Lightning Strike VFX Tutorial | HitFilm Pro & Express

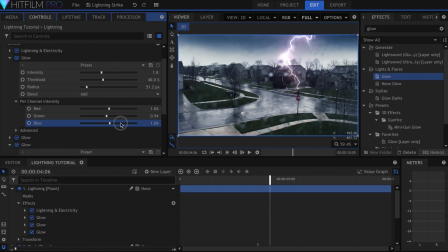4:15 It seems like a weird color to make it, but if you Google lightning strike, that's what they are. These pictures also seem to be a single bolt of lightning, but I'm going to take creative liberty and keep the branches on my effect. You'll notice in these pictures that the end of the lightning that hits the ground is a fiery orange color.
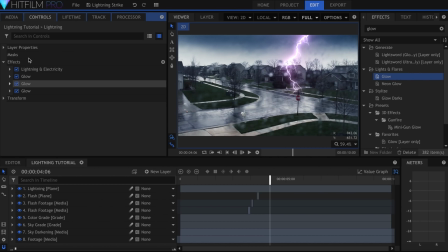4:34 I'm going to use a pre-built light flare for this part. I'll go to Import Composite Shot, and we're going to use the train light from Radiance 2.0.
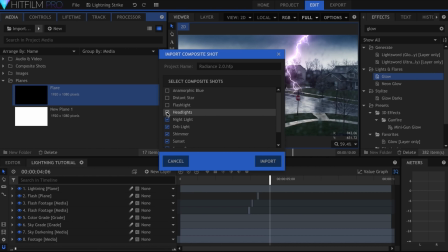4:45 If you don't have that already, you can download it for free from my website.
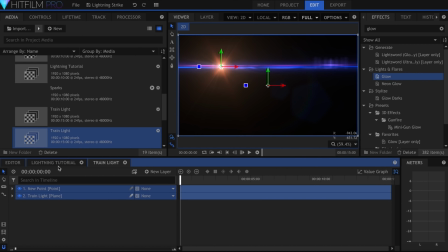4:51 Copy the point and plane into your main comp, and position according to your scene.
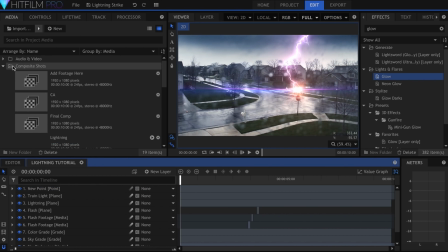4:59 Now, why does this not look right? It's because if lightning struck 100 feet from your house,
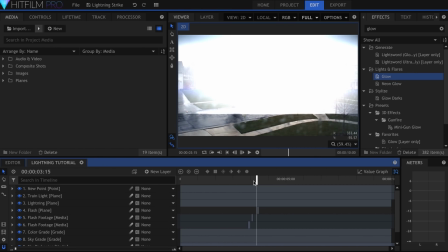5:04 the intensity of the light would blow out your camera's exposure for a couple of frames. Be sure to keep realism in mind when you're creating visual effects.
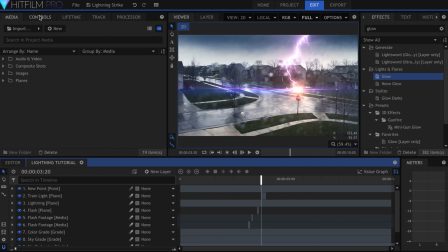5:12 It's easy to forget what the camera would actually see. So, on the first frame, I'll go into the hotspot of the flare and increase the scale.
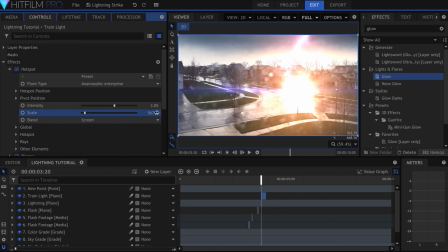5:25 In the final shot, I didn't actually keyframe any of the light flare properties to go down, because there are a lot of them.
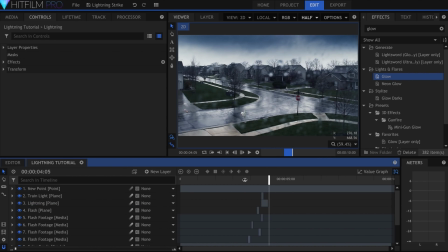5:33 Instead, I hid the disappearance of the layer by adding several other flashes, using the same techniques as earlier. Try making them different sizes, colors, and change their position in the frame. Let's make the lightning strike fade out.
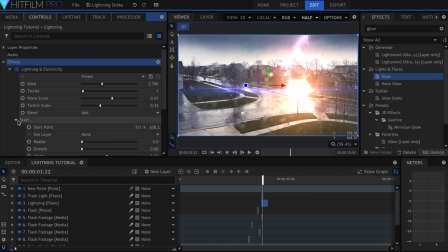5:47 I'll come into the start and end properties and keyframe the width to go to 0.
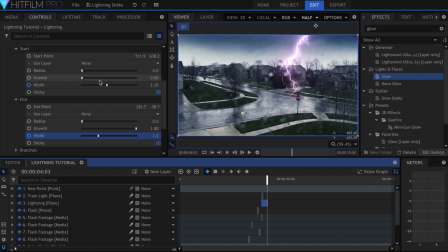5:52 Remember that your effects are supposed to be very quick, and that the action will only last over a couple of frames. If you drag it out, it'll look fake. My final lightning strike lasted less than half a second.
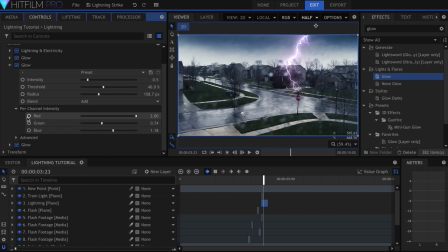6:06 I also keyframed the different per-channel intensity controls in each of the glow effects to get a different color. That would take too long to show here, but if you slow down my final effect, you can see the colors changing.
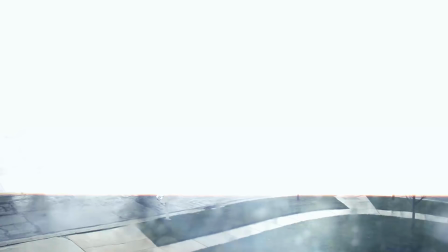6:18 I started off white, then orange, purple, a bit more blue, and finally orange again as it fades out.
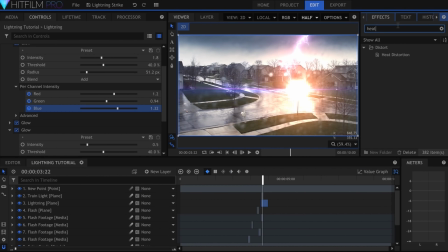6:26 I'll create a grade and add the heat distortion effect onto it.
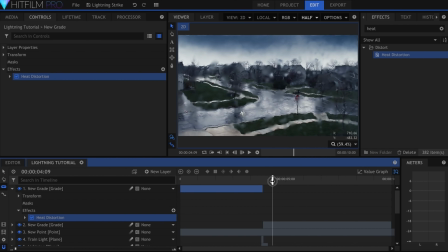6:32 Trim the edges to last a little bit longer than the actual lightning bolt. Use the ellipse mask tool to draw a circle around the area that should be affected. Keyframe the opacity to have it fade out.
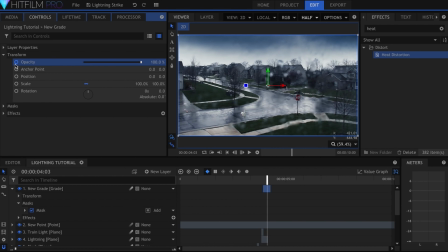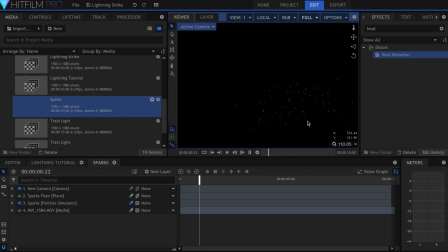7:00 The sparks that come from the stop sign are a particle simulation.
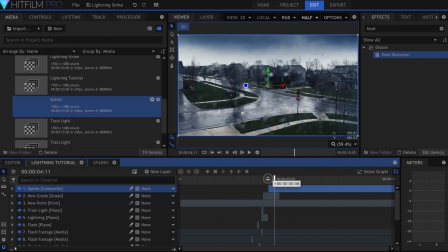7:05 The most important thing with this lightning strike effect is to have multiple things happening over a few frames.
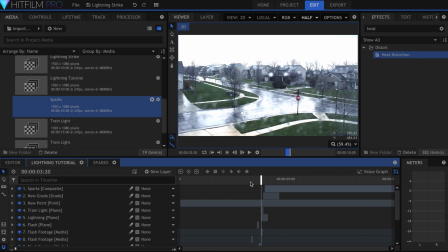7:11 Try changing up the glow colors and mask out the flashes of light. Add light flares, lens dirt, and shake, and experiment with distortion effects.
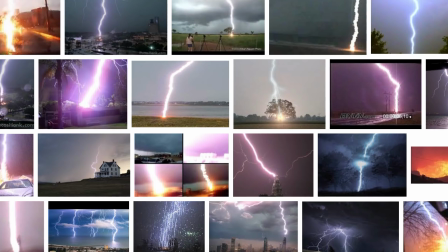7:20 Don't forget to ground it in reality though. If you're not sure what to add next, refer back to actual lightning strike photos and videos.
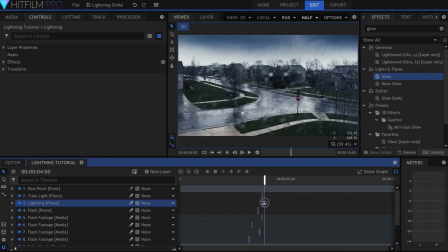7:27 Let me know if you have any questions below. Thanks for watching. I'll see you all in the next video.